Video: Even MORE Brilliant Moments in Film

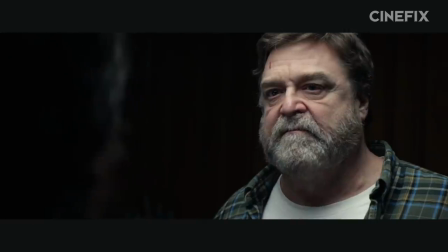[6:21] All right not her it's just me. No no no. She stay out of this right she doesn't have a clue what you're talking about.
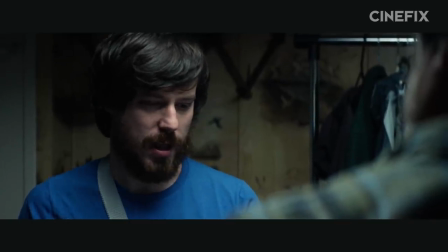[6:28] I wanted your gun and
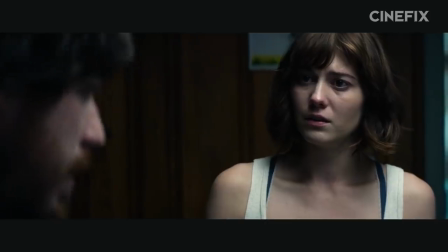[6:32] so I was thinking about making a weapon to get it from you.
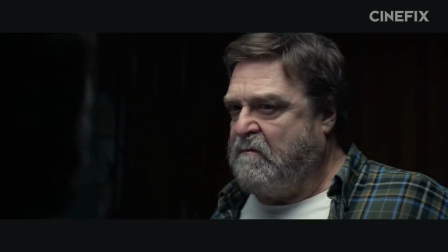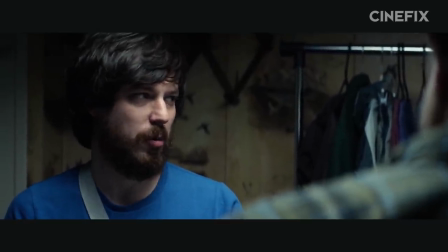[6:47] I want her to respect me the way that she respects you.
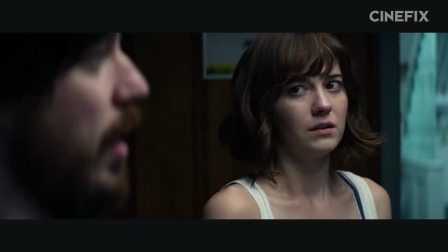[6:54] I'm not saying that I was right, okay? And I'm sorry.
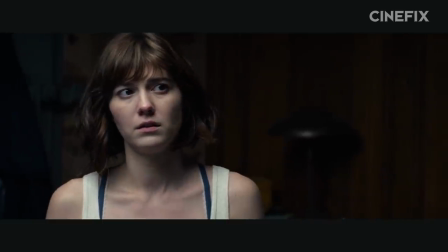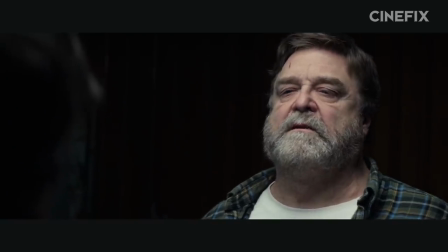[7:03] You're sorry? I'm sorry.
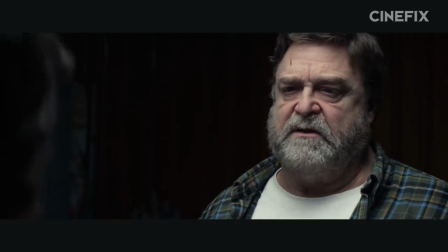[7:09] I accept your apology.
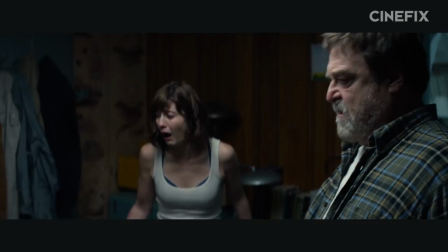[7:14]
If you're anything like us, you probably did not see that coming on your first watch through. And it's a cool counterpoint to the artist's payoff.
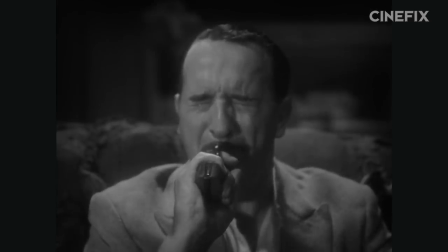[7:21]
One seems to be leading leading us towards a gunshot conclusion but surprisingly doesn't,
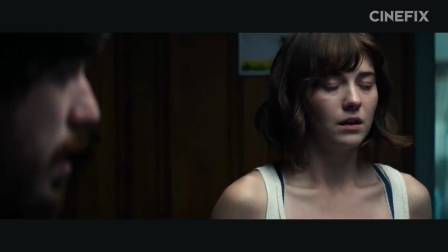[7:25]
while the other seems to mercifully turn us away from any bloodshed before unleashing its gunfire unexpectedly.
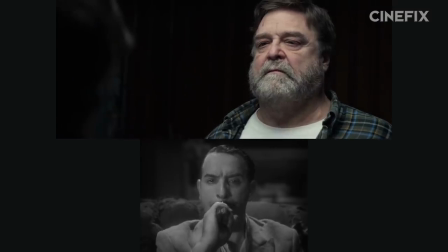[7:30]
Each of them building up a pattern that seems to point us increasingly towards an outcome that it finally subverts in the last minute.
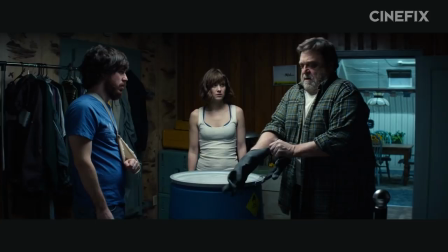[7:37]
And here in the bunker, while traditional dramatic structure plays a role in suggesting certain expectations, we're most excited about the role of the camera in all of it, check it out. Apart from a few insert shots of hands and a master three shot that we only see a few times, this scene is covered almost entirely in Over the Shoulders.
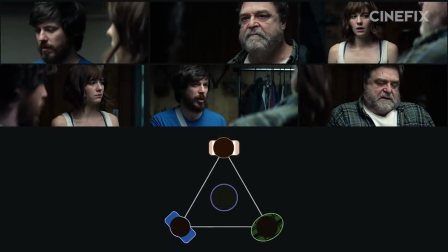[7:54]
But not just any Over the Shoulders, six different Over the Shoulders arranged in pairs along three different axes so that at any given time, the filmmaking is focusing on the dynamics of only one two-person relationship in the dramatic triangle.
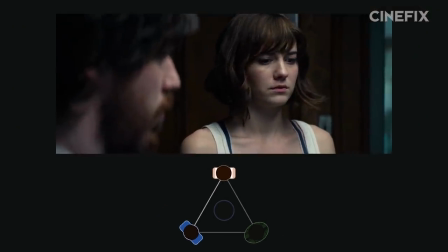[8:08]
So when Michelle and Emmett are freaking out together about what's about to happen, we see this shot on this axis.
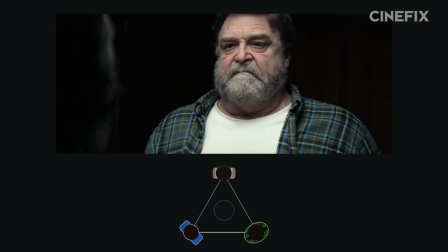[8:14]
And when they're each watching Howard slowly transform into a very dangerous as man we watch from these two axes.
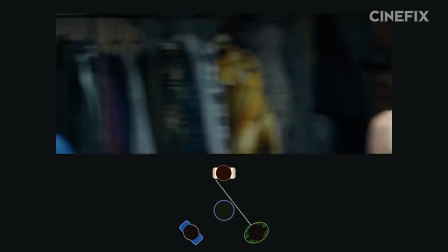[8:20]
And when Howard is trying to sniff out the rat between them, the over the shoulder swings wildly from one axis to the other, like a desperate man searching desperately.
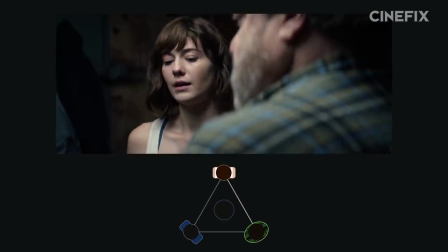[8:28]
As Michelle falls under his gaze and we're meant to worry that he will rightly realize she's to blame, we begin to favor her axis with Howard.
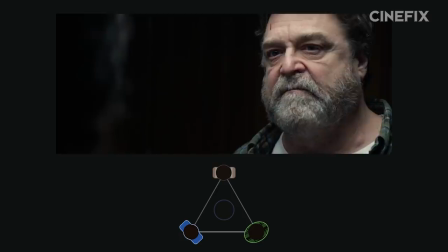[8:35]
Until finally, Emmett fesses up and takes all the blame, causing us to suddenly lock in on the Howard-Emmett axis.
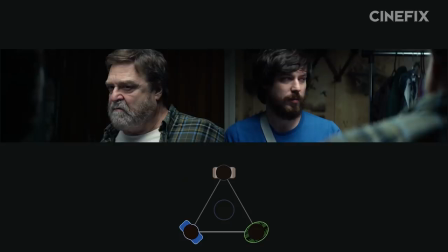[8:41]
And set off an incredibly tense conflict between them like this. As a result, Michelle is safe, and her safety is reflected in the camera choices.
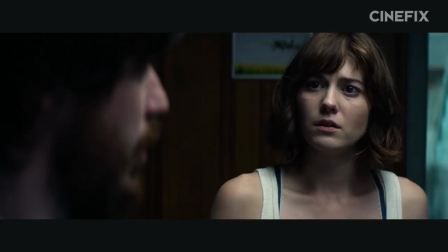[8:49]
We no longer see her in the same frame or participating in the same dramatic conflict with Howard.
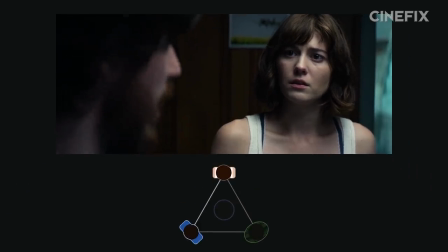[8:54]
Instead, we focus on her axis with Emmett, first pleading with him not to do this, and then later grateful and relieved towards him.
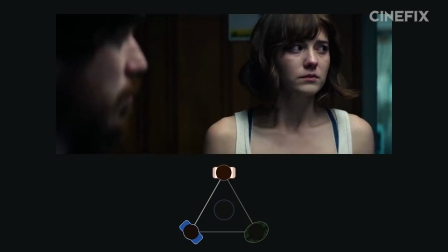[9:01]
We see the shot a total of three times, each of them increasingly safe from the danger until the shot itself begins to feel like a safe space.
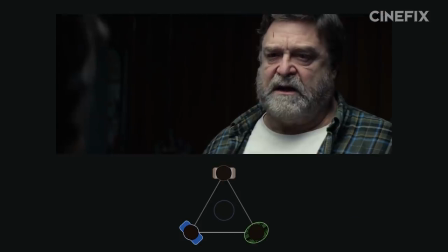[9:09]
And when Emmett and Howard finally make amends in their parrot over the shoulders here, it seems like that conflict is resolved too.
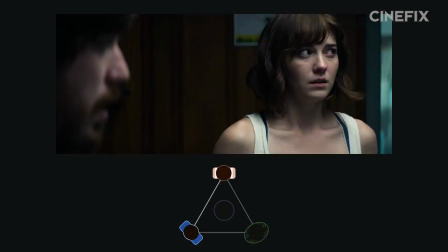[9:14]
So when our view leaves their conflict for hopefully the last time and heads over to the safe shot of Michelle breathing a sigh of relief, we breathe a sigh of relief with her.
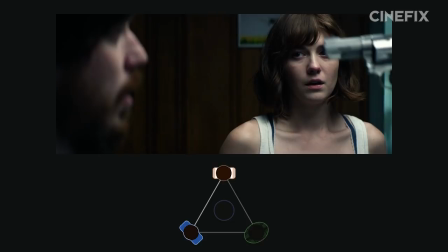[9:23]
When the moment unravels in an instant, the barrel of the gun intrudes just into the edge of our safe frame and-
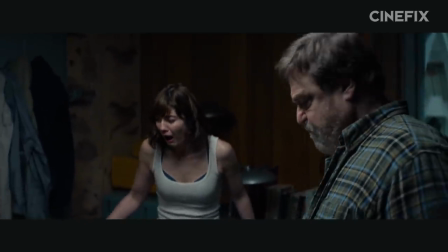[9:30]
The safety of this peaceful shot is shattered.
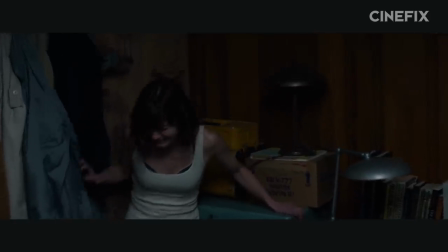[9:33]
We are shocked to have been misled by the story and its filmmaking, just like Michelle is shocked to have been misled by Howard's forgiveness.
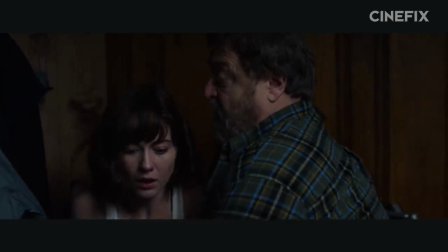[9:40]
We were made to look left, then the danger came in quietly from the right. And we end up blindsided by violence we would have seen coming 30 seconds prior.
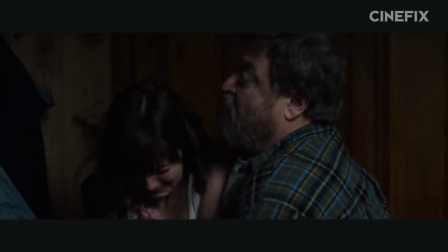[9:47]
Immediately, Emmett is banished from the frame. We cut to the only axis that remains between Howard and Michelle.
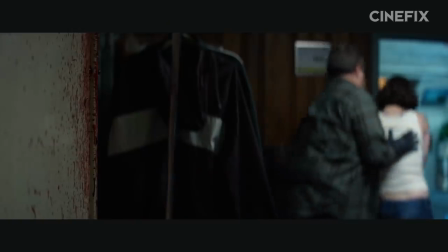[9:53]
And as if dissolved by acid, all that remains of Emmett is his blood stain on the wall.
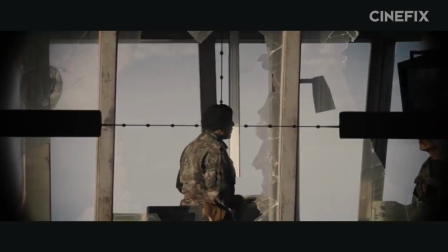[10:02]
For our next brilliant moment, we're sticking with guns and violence for a scene from the climax of Jarhead.
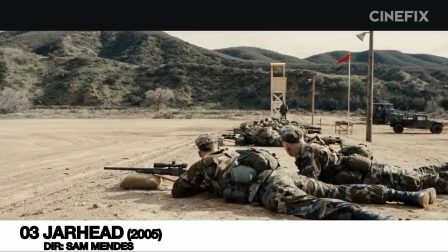[10:07]
The film follows Marine Scout sniper Swafford as he trains and then deploys for what will eventually become Desert Storm.
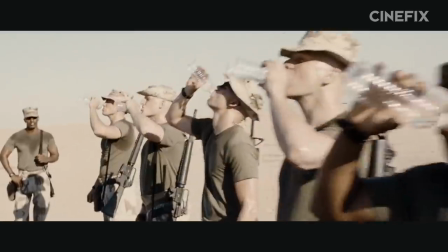[10:13]
But Desert Storm is nothing like his father's deployment in Vietnam. We are instead introduced to a lifestyle where boredom, pointlessness, and the absurd dominate.
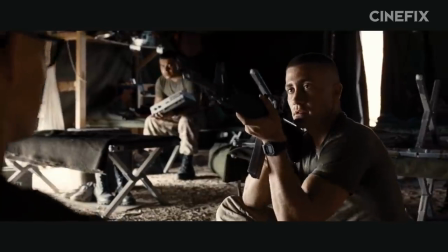[10:21]
An existential malaise sets in, and eventually, the promise of violence begins to grow attractive because at least it means being good for something.
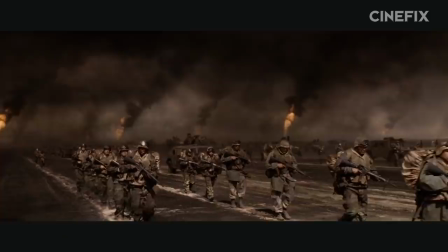[10:29]
So after an hour of inaction,
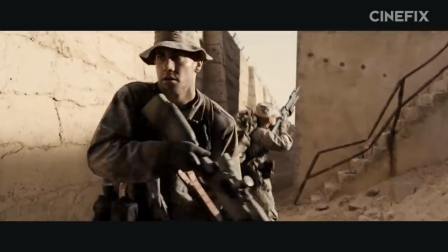[10:31]
when Swofford and his partner Troy are finally assigned a mission to assassinate a high ranking officer in a nearby airfield tower, we get this.
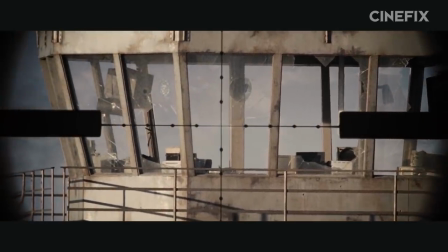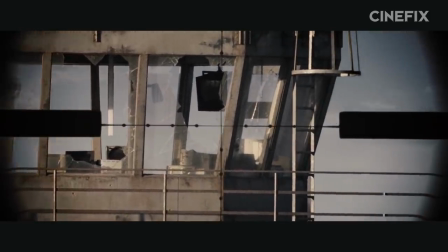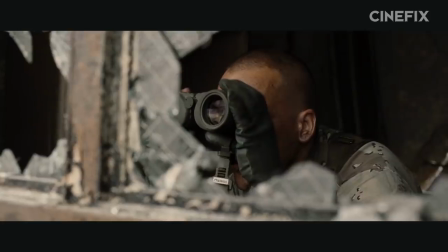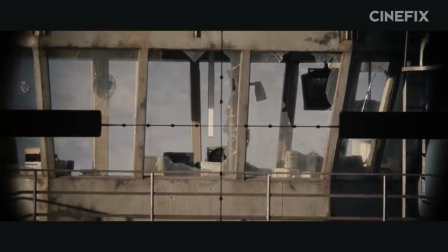[10:56] Thank you, Jesus.
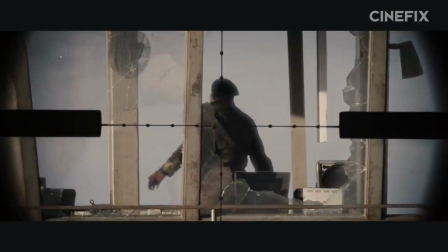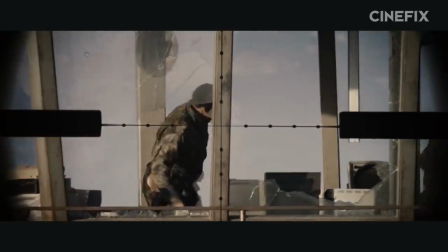[11:04] Romeo Golf Charlie, Romeo Golf Charlie, this is Lima 2 Sierra, over. Officers in control tower, over.
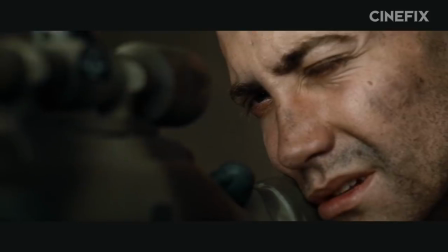[11:12] This what they look like.
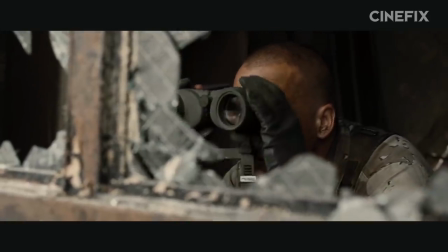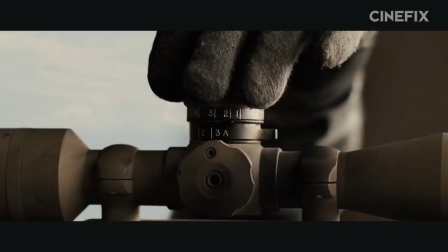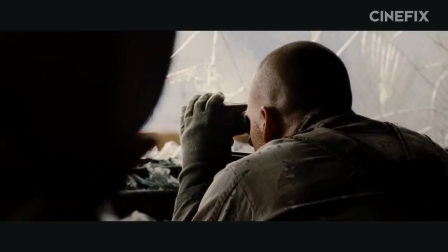[11:29] Five to seven west to east.
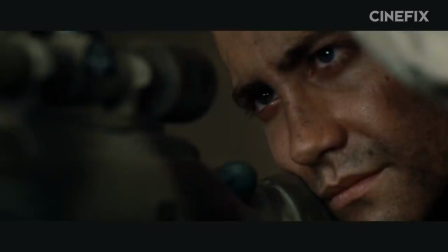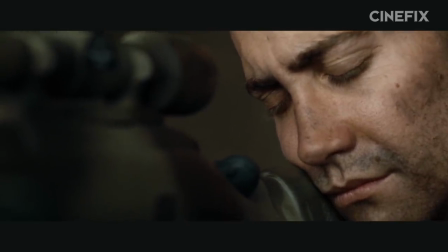[11:36] Romeo Golf Charlie, Romeo Golf Charlie, requesting permission to take the shot, over.
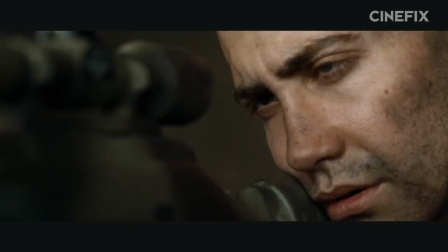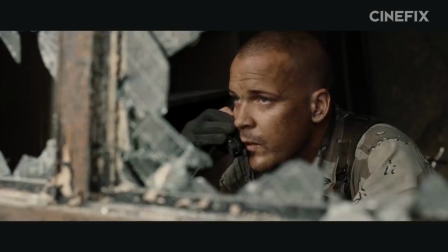[11:49] Set. We have the shot, over.
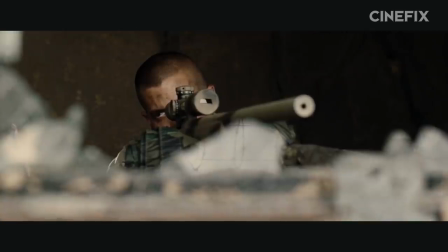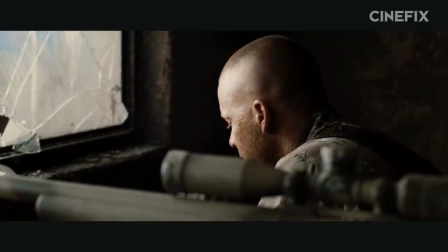[12:01] Affirmative, out. Permission to fire.
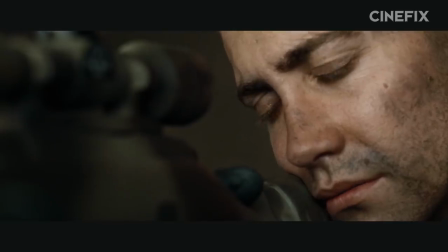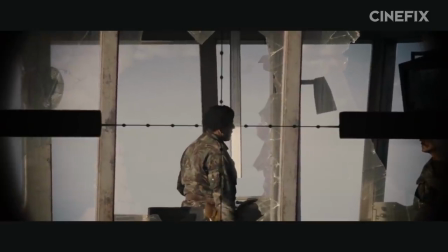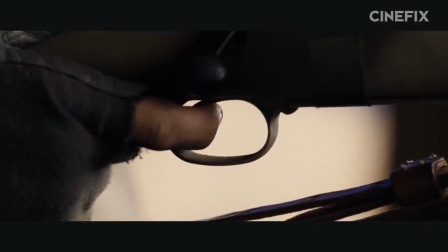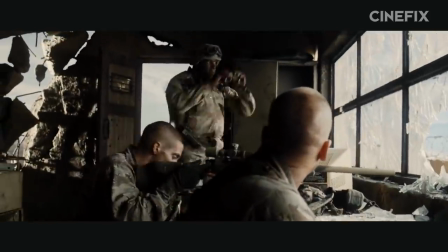[12:28] What frequency are you on? We got air, I'm calling it in.
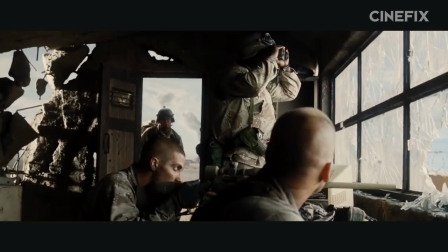[12:32]
It's like a combination of the artist's bang misdirect with 10 Cloverfield Lane's last minute intrusion but this time the violence is the hope rather than the fear.
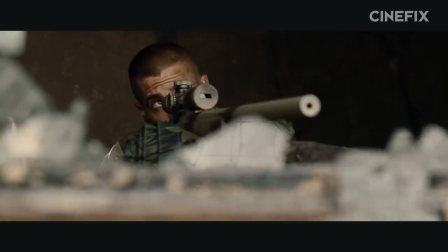[12:41]
And Mindy sets this up in quite a few ways, explicitly by having the characters quickly voice their anxiety.
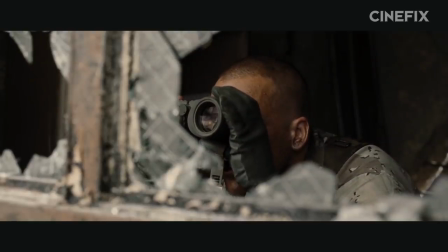[12:46]
But he also works in a number of subtler ways to help make us ache for a violent release despite our best ethics.
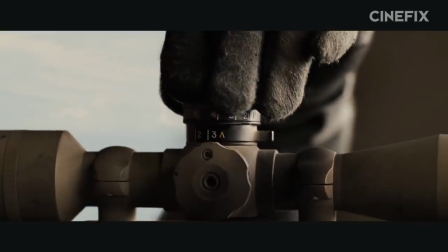[12:52]
First, he presents the process as an incredibly intimate one. All of the filmic language used for lining up this shot belong more to a gentle romance than a war film.
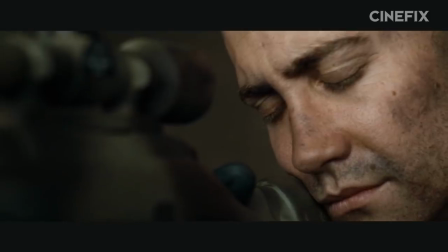[13:01]
The camera lives in the super tight kissing distance close ups and sensitive tactile macro shots.
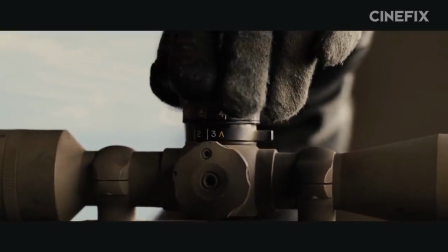[13:06]
It lingers on the sense of gentle touch where the dialing of a knob is more akin to brushing away a lock of hair than preparing for execution.
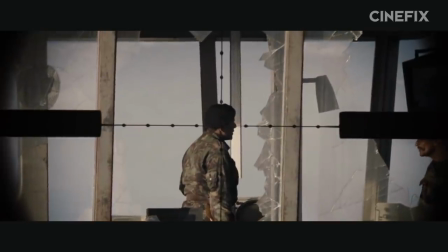[13:14]
And all this really perverts violence. It makes violence feel gentle and comfortable. It also makes interruptions to said violence feel, well, violent.
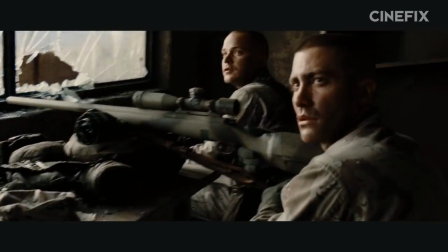[13:22]
The loudest and most disturbing parts of the scene are Troy jabbering on the radio,
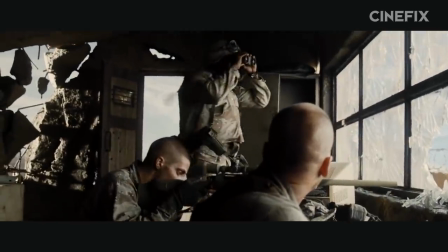[13:26]
and the door banging open to stop them in the end. the climactic event that completely ruins the visual intimacy.
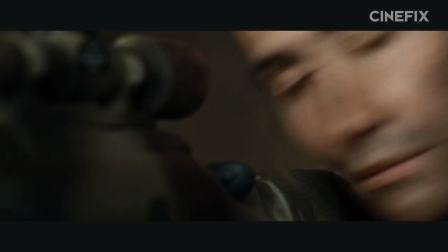[13:31]
This final unexpected violence interruption introduces a series of increasingly wide-angled shots that ends in a heartbreakingly impersonal master.
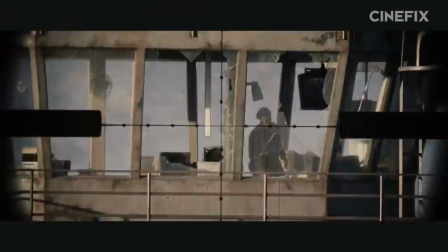[13:40]
But there's a second conceit here that's even more important to our sense of mounting tension, and that's the re-evocation of a previously established pattern.
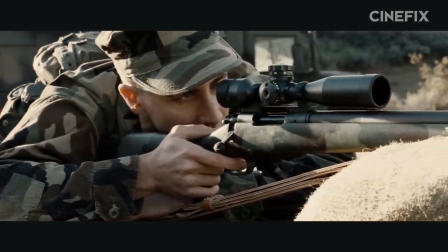[13:48]
Sam Mendes spends a tremendous amount of time in the first half of the film, introducing us to this intimate relationship between man and his gun.
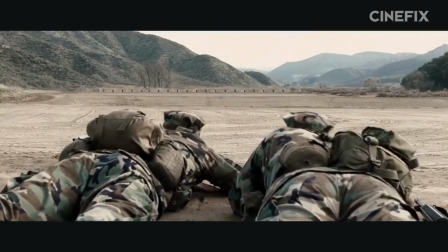[13:55]
From the reading of distances, to the procedural communication, to the unforgettable triplicate of fire, fire, fire.
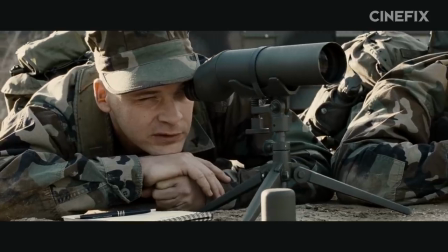[14:02]
We know how this song and dance goes by now, and that's really important.
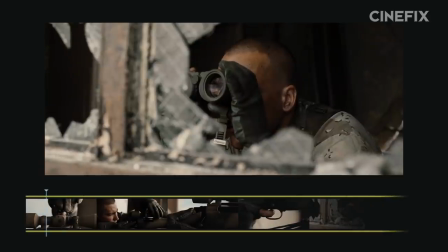[14:06]
In this scene, we're not building out into an unknown void where at some unknown point we hope there will be a gunshot.
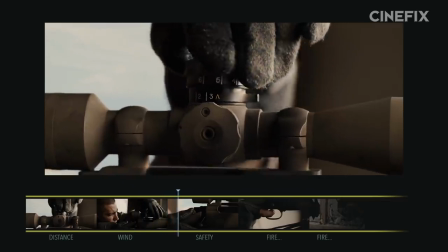[14:12]
No, this routine allows us to locate ourselves somewhere along a mental timeline with a concrete sense of how close we really are to its end.
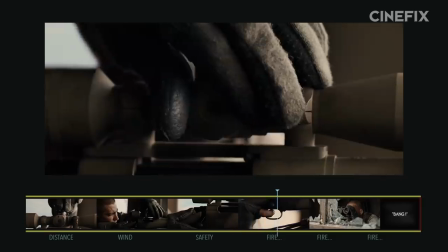[14:19]
With the finish line in view, we begin to expect a certain resolution.
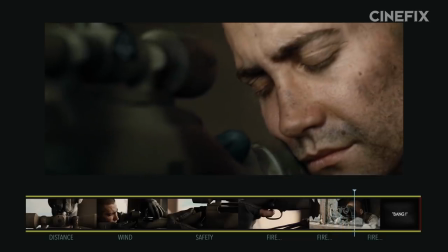[14:22]
We begin to count on that expected resolution, and we begin to actively look forward to that expectation, which in this case happens to be violence.